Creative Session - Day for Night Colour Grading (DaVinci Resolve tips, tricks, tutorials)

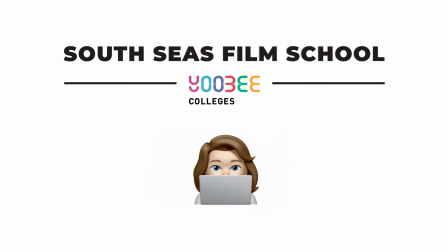2s
Hi, my name is Sonia. I'm a tutor at South Seas. Today I'm going to be talking through one of the programs that we use a lot at South Seas, which is Resolve.
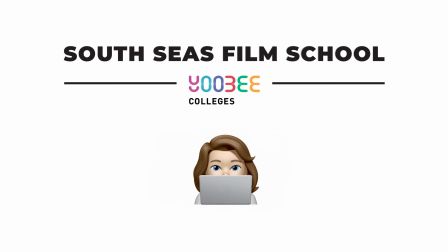15s
And I'm going to be doing a tutorial on how to do day for night color grading.
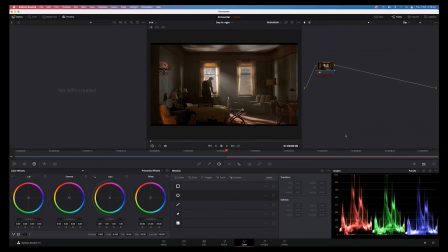23s
Predominantly at South Seas, we use Avid for editing, but we do use Resolve for a lot of workflow, but also industry standard software. So we use that for color grading. This particular shot that I've got in front of me, it's from a storyboard,
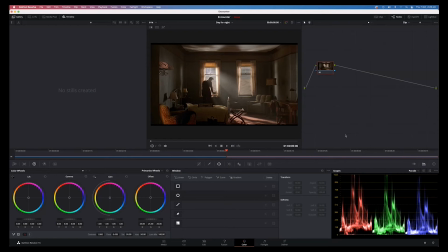41s
a bit of a mood board that one of the students provided as far as inspiration for because they're about to launch into their term 4 shoots. And given timeframes, given the amounts of hours they're allowed to shoot each day, and given daylight saving times,
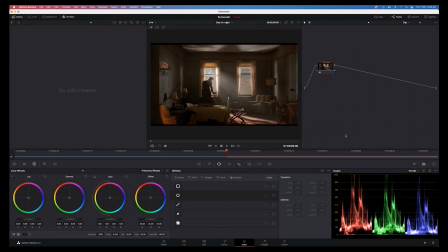60s
one of the things that comes up a lot in discussion is how do we go about shooting day for night? This particular shot, it hasn't been shot intentionally for day for night. It does a lot of things correctly for what you're trying to do for day for night, but there is a couple of things here that don't work so well.
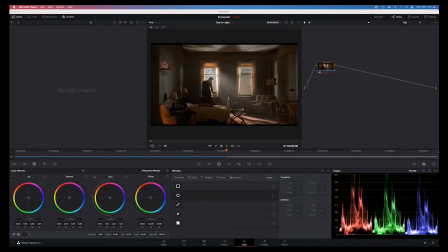80s
So I've used this specifically so I can highlight those things as suggestions for what could be done better and how to go about lighting these so that we can then grade it to do a day for night correctly. So I'm just going to show you quickly. So this is going to be our end shot.
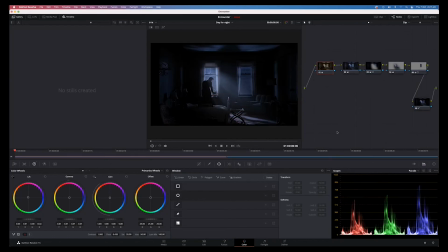98s
So I'm going to go through each of the processes that I've done in order to create this, but I just wanted to give you an idea of what it is it's going to look like at the end.
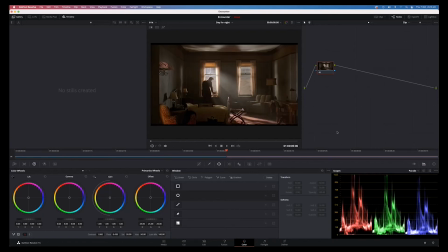107s
But this is our starting point. Essentially what you're trying to do with day for night is you're trying to make the sun turn into the moon. One of the things that most people sort of go, oh, day for night, yeah, we'll just make everything blue. Right, that's not going to work.
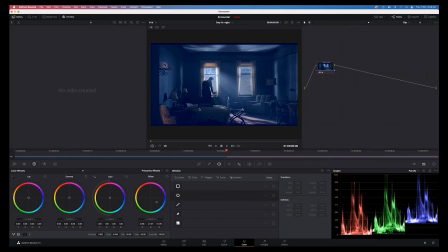125s
It's not going to give you anywhere near the sort of look that you're wanting, and it's not quite so simple. Okay, so I'm going to step you through the processes that we're going to need to go through. So first off, if you think about wandering around your house at night time,
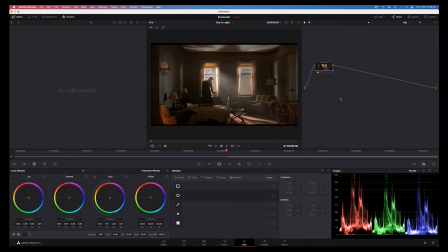141s
one of the main things that what you've got is a bunch of contrast, but you've got very, very little color. Okay, so one of the first things I'm going to do here is I'm going to desaturate that.
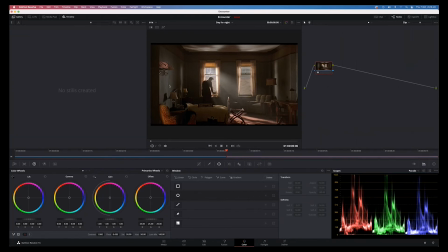153s
So especially things like this red couch here, okay, and pinks, things like that, you just don't see those colors at nighttime.
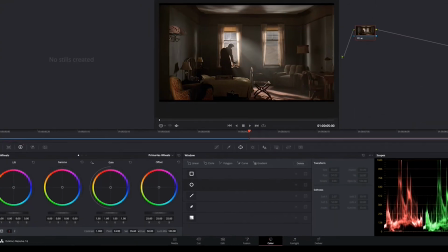161s
Okay, so I'm going to dial that down to around about 20.
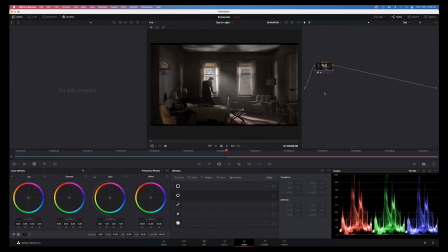168s
Okay, so that's going to start giving me shades of light and dark, which is what I want. I want contrast, okay, but I don't want any massive bursts of color. Then I'm going to add another node,
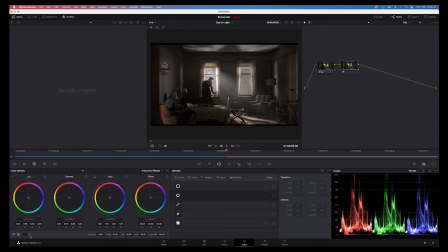182s
and I'm going to go over here to our the number 2 tab over here, which gives us our color temperature. Now I am going to wind it all the way. That's the amount of blue that's going to give me.
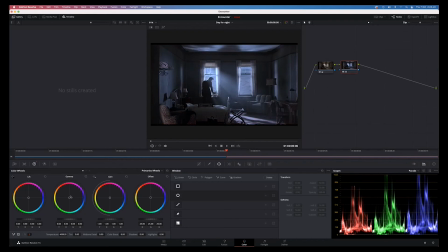195s
It's not quite as much as what I want, and so in addition to that, I'm going to help the midtones a little bit here.
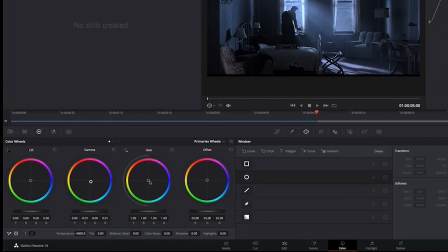203s
I'm going to kick some more blue into those midtones, tiny little bit into the highlights, but I don't want to go anywhere near the blacks.
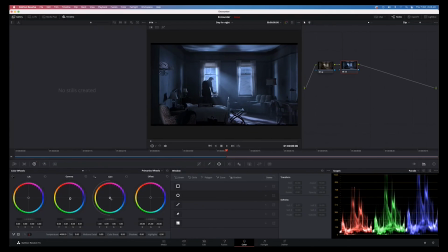212s
Okay, I don't want my blacks turning into navy blue. I want them to be staying black. Okay, which is why I've used a color temperature, because that does a really, really good job of giving a cool feel to our shot. Okay, so starting to look cooler, but it's still not looking like nighttime.
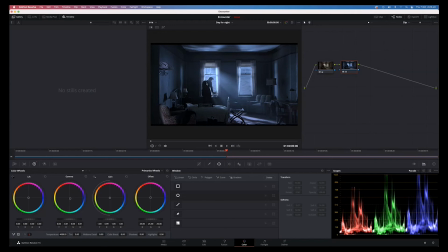231s
So what we're going to do here is, and one of the nice things that they've done with this particular shot is is the haze, and the light coming through the haze and into the dust particles that are in that room.
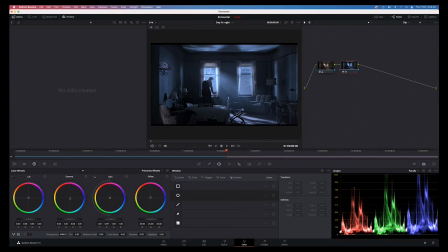243s
It's giving us a lovely kind of a beam of light to work with, because the moonlight is very kind of, it's more like a pin light than quite a diffused light. So we're going to work with this particular shape in order to help expose that room correctly.
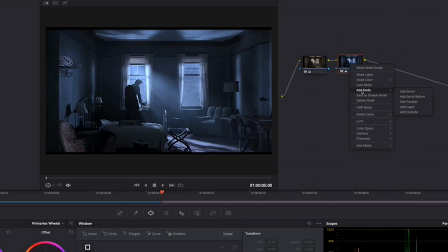263s
Okay, so again, I'm going to add another node.
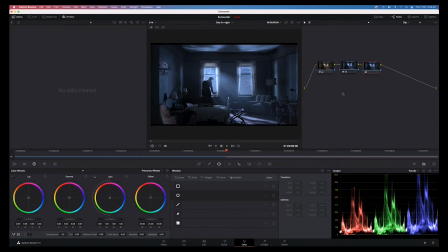266s
I do like to, with the way I work, each time I'm doing something different, I like to add a new node, because I find that allows me to toggle on and toggle off what I've done as I'm building my grade. If I've got all these sorts of things on the one node, if I then turn that on and off,
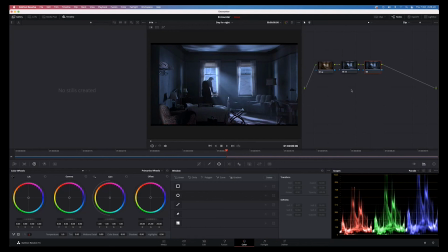284s
well then I've got three nodes, so 3 things that I've done all disappearing at the same time.
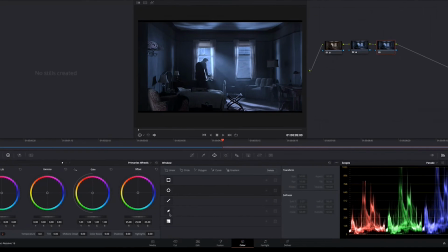289s
So this gives me a lot more control over viewing my work. Okay, so we're going to be working with this shape here.
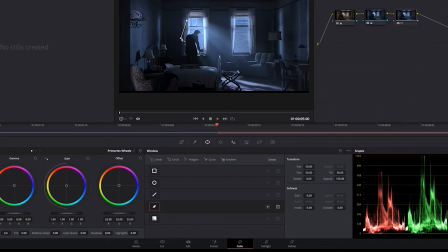298s
So with our beams of light. So what I'm going to do is I'm going to add a shape, and I'm roughly following where these beams of light are coming from.
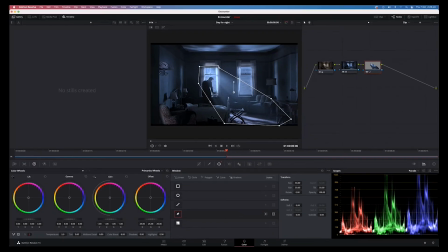310s
Okay, so once I've made my shape, I can adjust it a little bit.
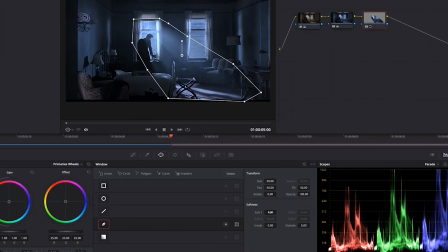314s
Okay, and then I can soften that edges because we don't want a big nasty hard edge. And I'm going to then invert that.
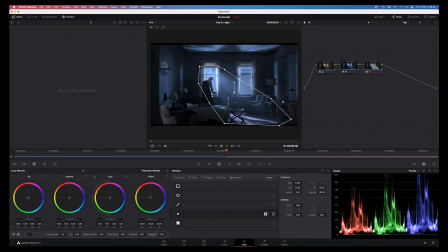324s
Okay, so this particular area here, I'm now going to start making that darker.
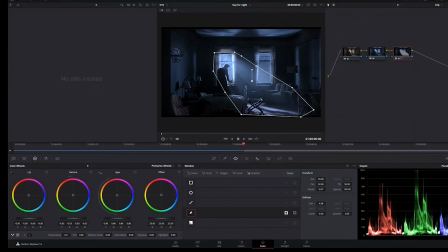333s
Okay, because at night time, that's what it would be like.
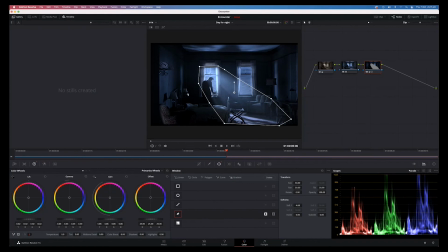337s
All right, so with our moonlight coming in the window, it's not going to fill as much of the room as sunlight coming in the window. Okay, so I'm just going to toggle that on and off.
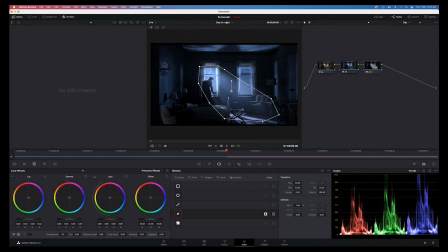353s
Okay, now at the moment, I think I'm going to add a little bit more softness to that because I'm finding that a little bit too much of a harsh light. Okay, rightio. So now we're starting to get somewhere here and creating a little bit more
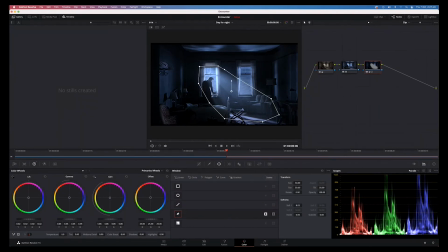372s
of a believable nighttime scenario. Overall though, we still got our highlights here a little bit up too high. So in our first node here, at the moment, where I've just at the moment got some desaturation, I am going to pull down
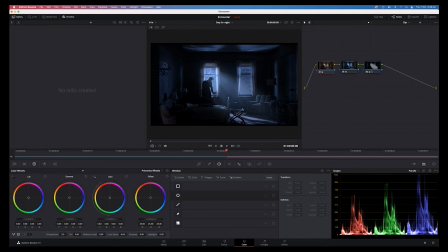390s
those highlights and a little bit of the midtones just to make those exposures a little bit more believable for nighttime. I'm going to add another node here. Okay, and this time I'm going to go and add an outside node.
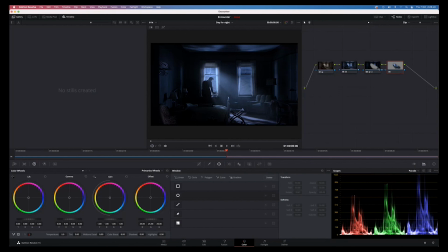405s
Now what that does is essentially it takes the shape that I've made here, flips it, and therefore what I do now is going to affect the inside of the shape from last time. Okay, so just to highlight that, if I go crazy like that for a second,
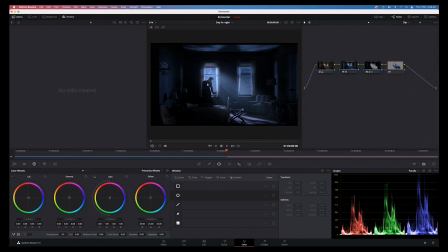422s
okay, just to show you that this is the area that we are now working with. Now what I want to do here, just because I added quite a bit of blue before, I just want to, in this particular area here,
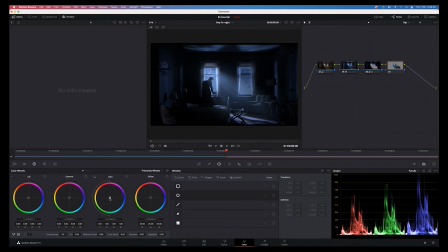436s
kick back towards the warmer side of things, just to bring that area in the middle there to a little bit more of a neutral area, rather than it being quite so blue. And what that's going to do is, again, it's going to help isolate that from the rest of the shot. Again, this is subtle little changes that we're doing here, but it's just
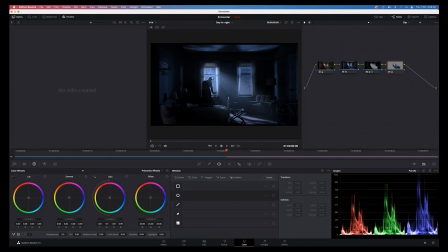456s
making this area here our focus. So this shot hasn't been purposely done for a day for night. It's a mood board still image,
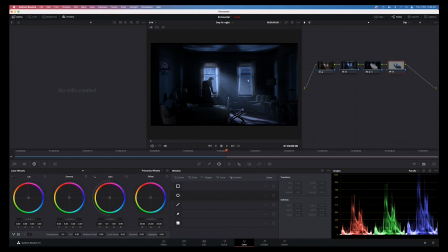469s
and one of the things that it doesn't do so well is illuminate that back wall that is opposite this building. Now, obviously, if you were seeing street lamps, if you were seeing,
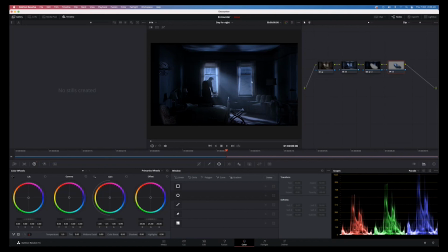483s
down the street, if you were seeing shops, if you were seeing lights or anything like that that should be on at nighttime, that's going to be a complete and utter giveaway.